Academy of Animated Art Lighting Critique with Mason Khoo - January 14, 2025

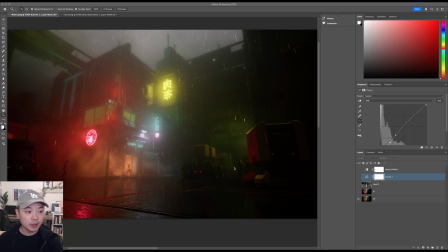11s
Everybody, welcome back to another video. Today we're going to be looking at a couple of submissions.
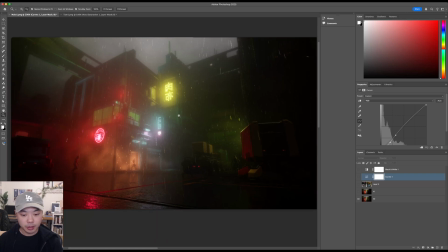17s
This first one's from Mulo on the Discord, and this is in Unreal.
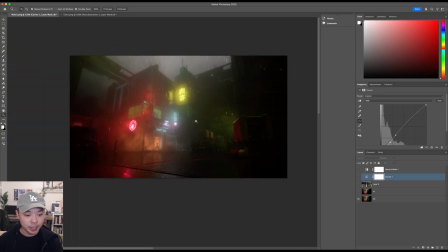24s
This is really cool, by the way. This is his second iteration of this, with some feedback from Jasmine earlier, which was great. So you said you were kind of going for a sort of moody dystopian atmosphere, which I think you've really captured here.
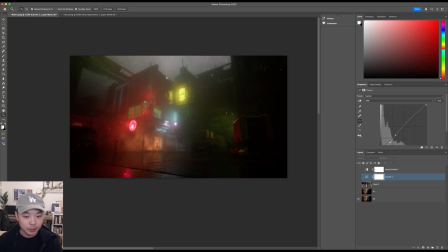42s
Especially like how you've done the rain here. I think it looks really good. I think it can be difficult to capture rain nicely in a still like this.
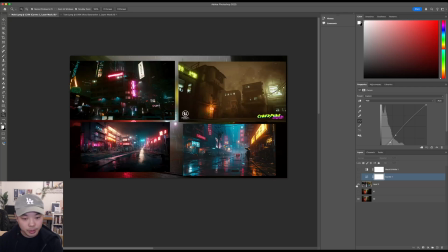53s
So here are some of the references you pulled.
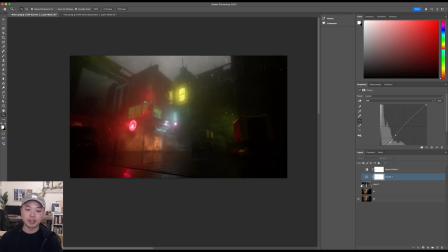58s
So I have a couple thoughts about this. I think it works really well as is. Honestly, I think this is the last version, and this is this version, and I really like the lights that you've gotten back here and kind of illuminating more of the building. I think,
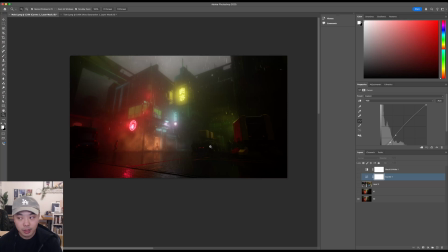77s
to me, how you would proceed from here is to define what you want the purpose of this image to be, right? Like, both in terms of story and in terms of the medium, right? You're doing this in Unreal.
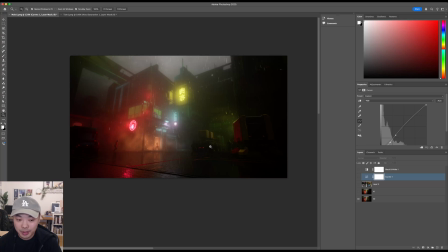95s
So if this is for games, I think you've lit this environment beautifully. If you imagine there's a player character here in the front, that's me.
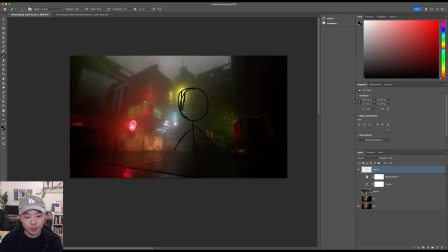114s
The player character, I think, will have a lot of contrast in the scene and really pop, because he or she will be backlit by all this stuff and be dark. In the core here.
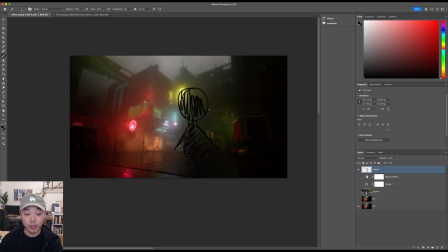134s
I think this environment would work really well if you had a player character, or if you had, even if it was for a film or just an art piece, if you had a foreground element, I think that would frame super well against this really foggy background.
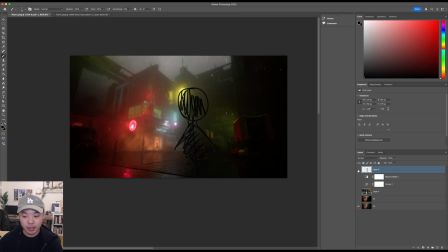151s
One thing that I think Jasmine was getting at was that, in a lot of these,
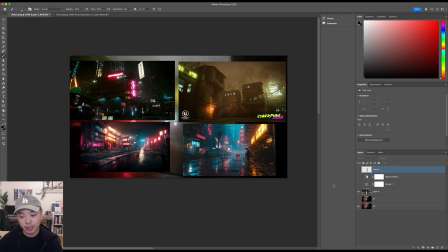156s
they are higher contrast than what you have, especially in the foreground.
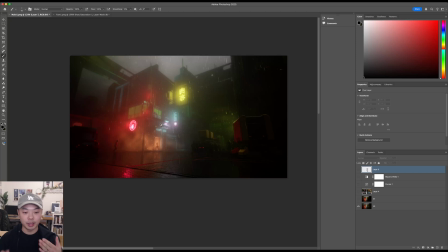162s
I think the composition, the way the camera is and the scene is laid out, I think it's actually quite difficult to get that sort of contrast in the focal point, because your focal point, it seems, is quite far back, right?
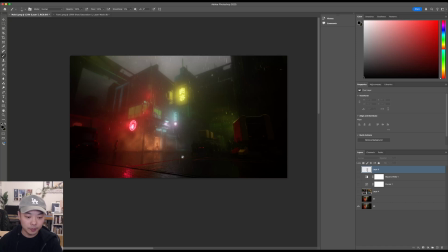180s
So how do you deal with atmosphere and fog when what you're supposed to be looking at is foggy? And I think, going with Jasmine's point, if you're not looking to have anything in the foreground,
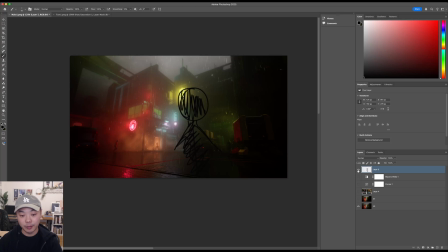195s
or if you're not looking to have this be an environment that a player can walk through, I think there's a couple things that you could try to do to try to make this read better.
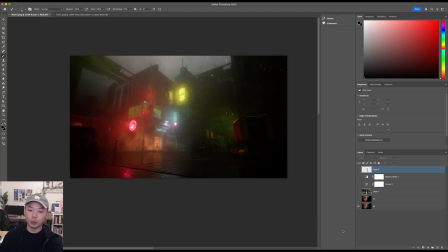210s
But it really goes back to, where do you want the viewer's eye to focus? Like, what is the story that you're trying to tell? The thing that I look at is this character, actually, in the middle.
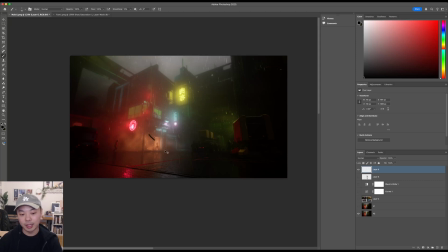228s
This character here. And let's say it is about this character, right? I'm just going to say examples of what I might do based on what you want your story to be. So let's say your little scene is about this guy.
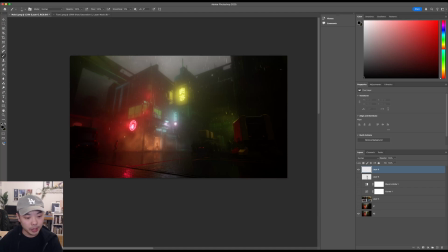245s
I would probably move this volumetric element from here.
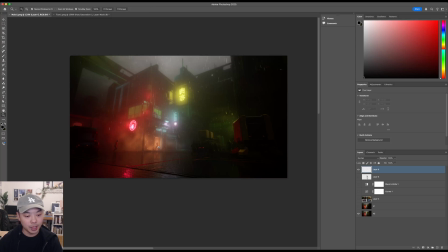250s
So, I think the problem with
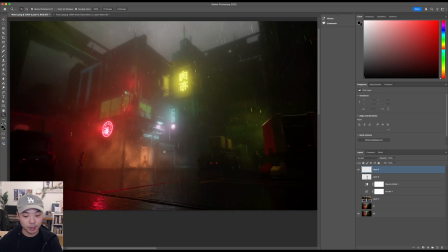254s
this character at the moment, and he's okay as a background character, but if you were trying to pop him out, the contrast is so low that he just kind of blends in a little bit to the environment.
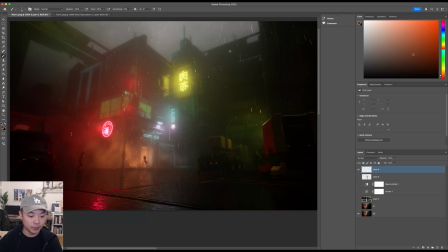272s
So if you imagine, like, his black levels were a little bit deeper, this is a bad drawing, but I think you understand the idea. Like, his silhouette here would pop much more than it is doing now.
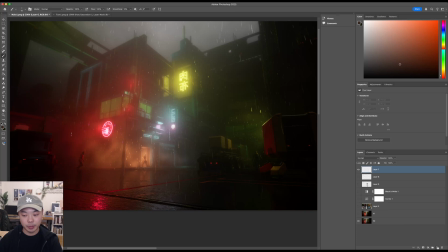290s
So if your story wanted to be about this person, I would probably move this volumetric fog. Maybe you can have it come up here out of these vents or something, creating a nice sort of
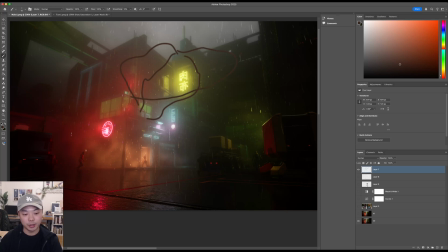305s
foggy atmosphere up on the top, and then your story can kind of play out in more more contrast in the bottom. If your story is about this guy on the left side running this way,
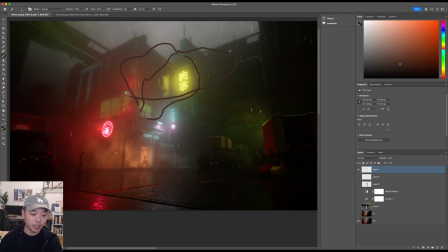322s
maybe you leave this volumetric element here, and maybe you even pull it and brighten it more towards this side over here, right? So then this guy is silhouetted against a brighter volume. Not this bright, obviously, but
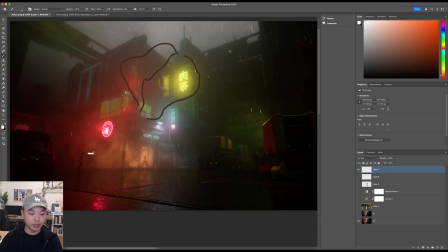343s
just things to figure out how to tell your story better and more clearly, I think would help. But what you have so far, I think looks really cool. I think to take it further, you would just have to decide what your purpose for this image is.
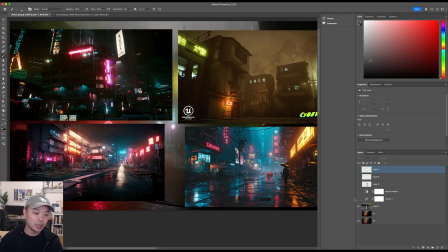364s
But yeah, I think some of your examples, the advantage of some of these is how many layers of depth they have. And I think stuff like films like Blade Runner, really Blade Runner is like the one for this.
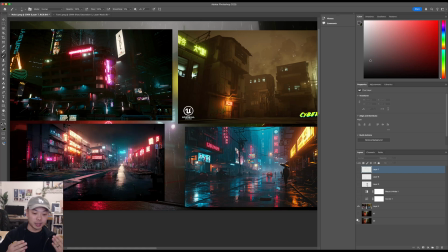383s
Using all of these elements and sometimes quite long lenses to stack elements against each other really makes it feel oppressive and dystopian and compressed.
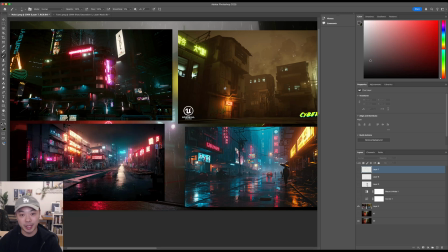396s
And what that allows you to do is sort of animation multiplane camera style separate out layers, right? So you can see this image here, cyberpunk
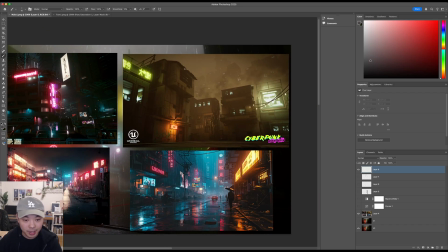414s
asset pack, this is like your first layer, right? These buildings here, and then you can see it's stepping back in value for this layer, and then back again,
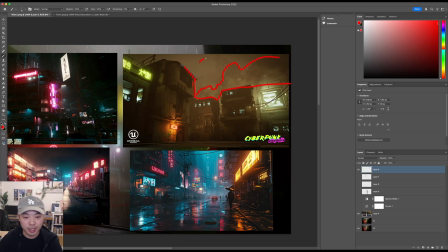430s
back here, and then finally you have this kind of like all hazed out stuff back there. But the contrast level of this first layer is pretty high.
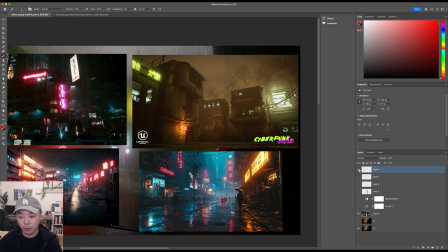440s
I think with what you have here,
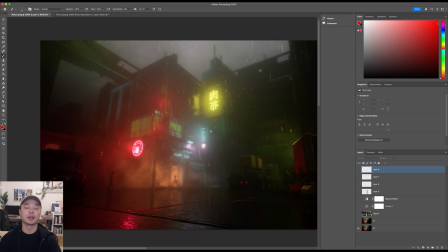445s
it's kind of, you don't have that many layers that are far away from each other, so it's a little bit more challenging to get that to read. If you did want to increase contrast, for example, like I think this would work as well.
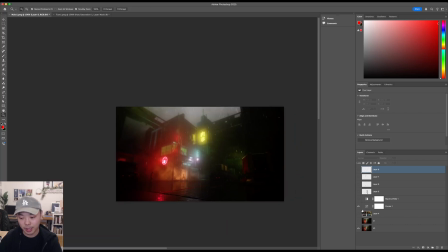461s
If you just wanted this image to work on its own, I mean, this is maybe a little too much.
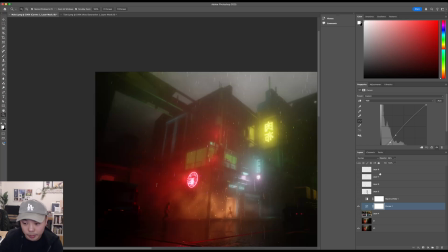472s
And maybe, I think I see a building back here on this side. You might be able to sort of play up the fogginess of this building, put a layer of fog here and light it up so that you see the silhouette, a faded silhouette of this building back here.
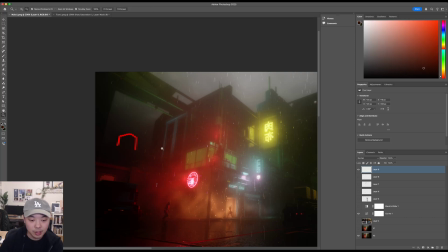489s
That might help you with your depth as well. But yeah, I mean, I think you have a great foundation here.
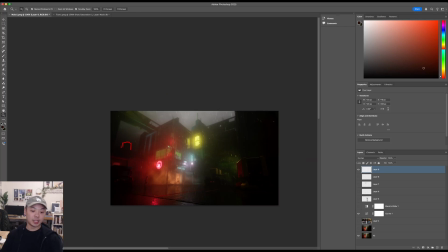496s
I think, as an image, I think it works.